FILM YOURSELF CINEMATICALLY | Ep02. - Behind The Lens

Hey everyone, this is Erik Douds, Adventure Filmmaker. If you placed a bet on the last video, know that I'm here in Bangalore, India until the end of July, which means I have time to edit and film more videos for all of you. Today what we're doing is breaking down how to create and capture cinematic selfies. And what I mean by that is knowing where to position your tripod and camera so you can capture yourself as a subject of a short film. And specifically, I'll be using the intro scene to Bangalore Mornings and giving you a behind the scenes of what was going through my mind and also where I actually positioned things so you can get similar results. With that, let's watch the intro.
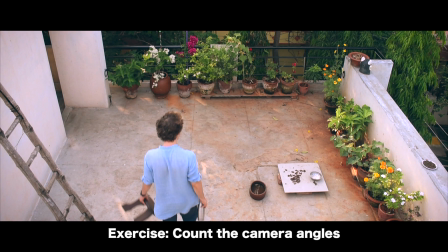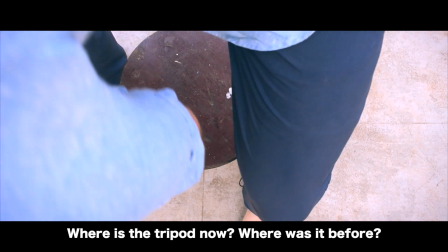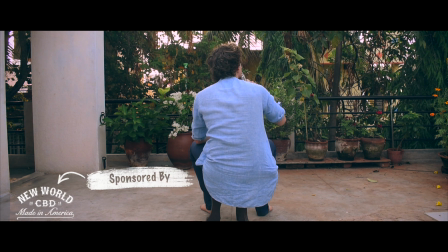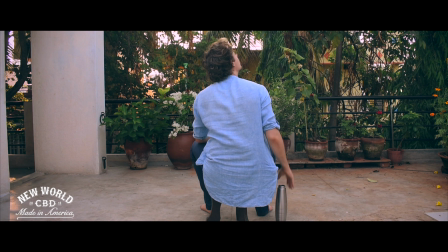So this snippet that you're seeing is about 1.5 minutes into Bangalore Mornings, and you're seeing 3 different camera angles.
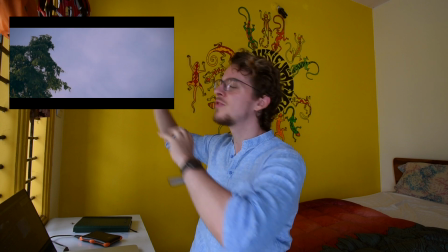[1:21]
And once I look up, what continues is scenes of the trees, the pigeons, the rooftop here that starts every morning for me.
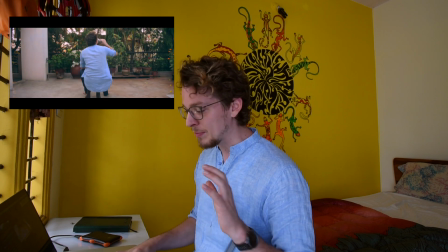[1:30]
But if we rewind and go to the beginning, we'll break down those 3 camera angles that we saw.
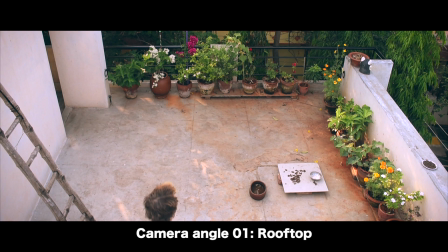[1:37]
So the opening sequence, the roof angle,
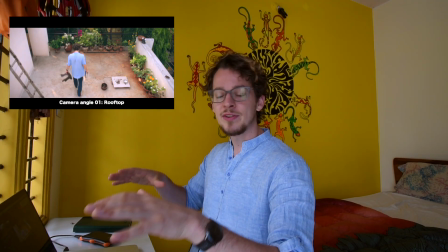[1:41]
why this angle is important is because 1, it sets the scene, but 2, for the viewer, it also shows that there's no tripods.
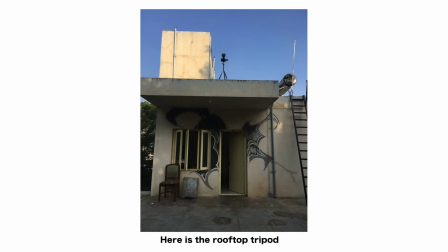[1:49]
There's nothing out here.
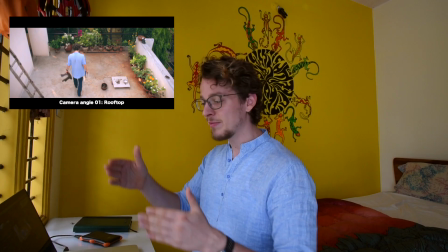[1:50]
You're seeing me walk up, sit down, and then when you see camera angle 2, which is the above stool shot,
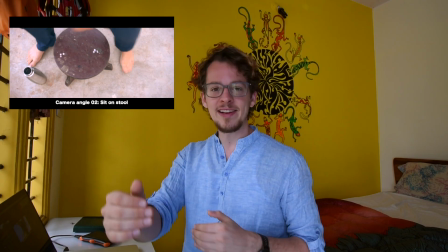[1:59]
the tripod is in a place that the viewer thinks is impossible. So the tripod, I'm actually like this close, and the tripod's pointed down with a wide angle lens. And when I sit down, if you actually extend the above stool shot,
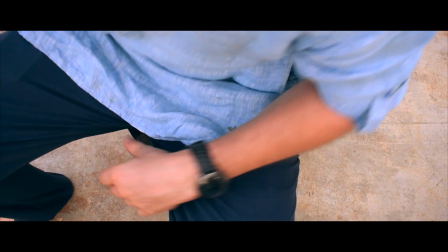[2:15]
you'll see for a moment I actually almost fall backwards. That is because I put the stool so close to the tripod that I didn't have room for my legs. But once again, what a lot of it is about is getting a camera angle that the viewer previously thought was impossible.
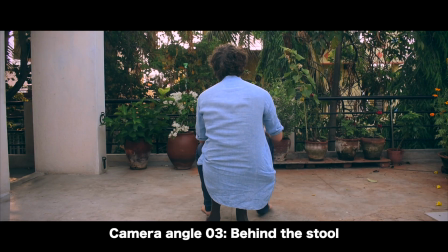[2:33]
And then to show you the 3rd camera angle, you now think there's a tripod directly in front of the stool, and so when we have a shot behind the tripod and the camera behind me,
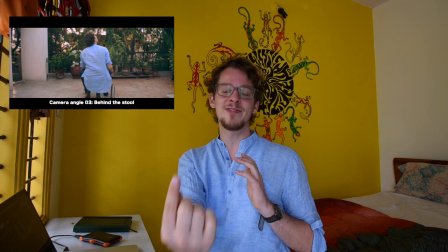[2:43]
showing the viewer, once again, there's nothing in front of this chair, it piques that curiosity.
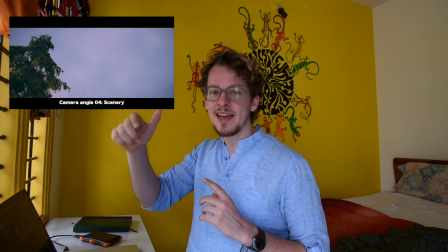[2:50]
It keeps the viewer engaged, saying, how is that possible? You know, and a lot of this comes with experience, but you'll see a few more camera angles that show what I was thinking about, and I'll also play some clips fully so you actually see what I did to capture it, because a lot of times I'll play and film a lot more and then only use a really small segment. So let's keep watching a little bit of Bangalore Mornings and then I'll show you what I'm talking about.
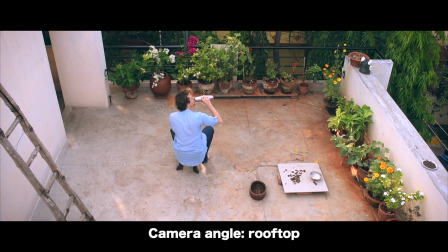[3:20]
So take one step, start again.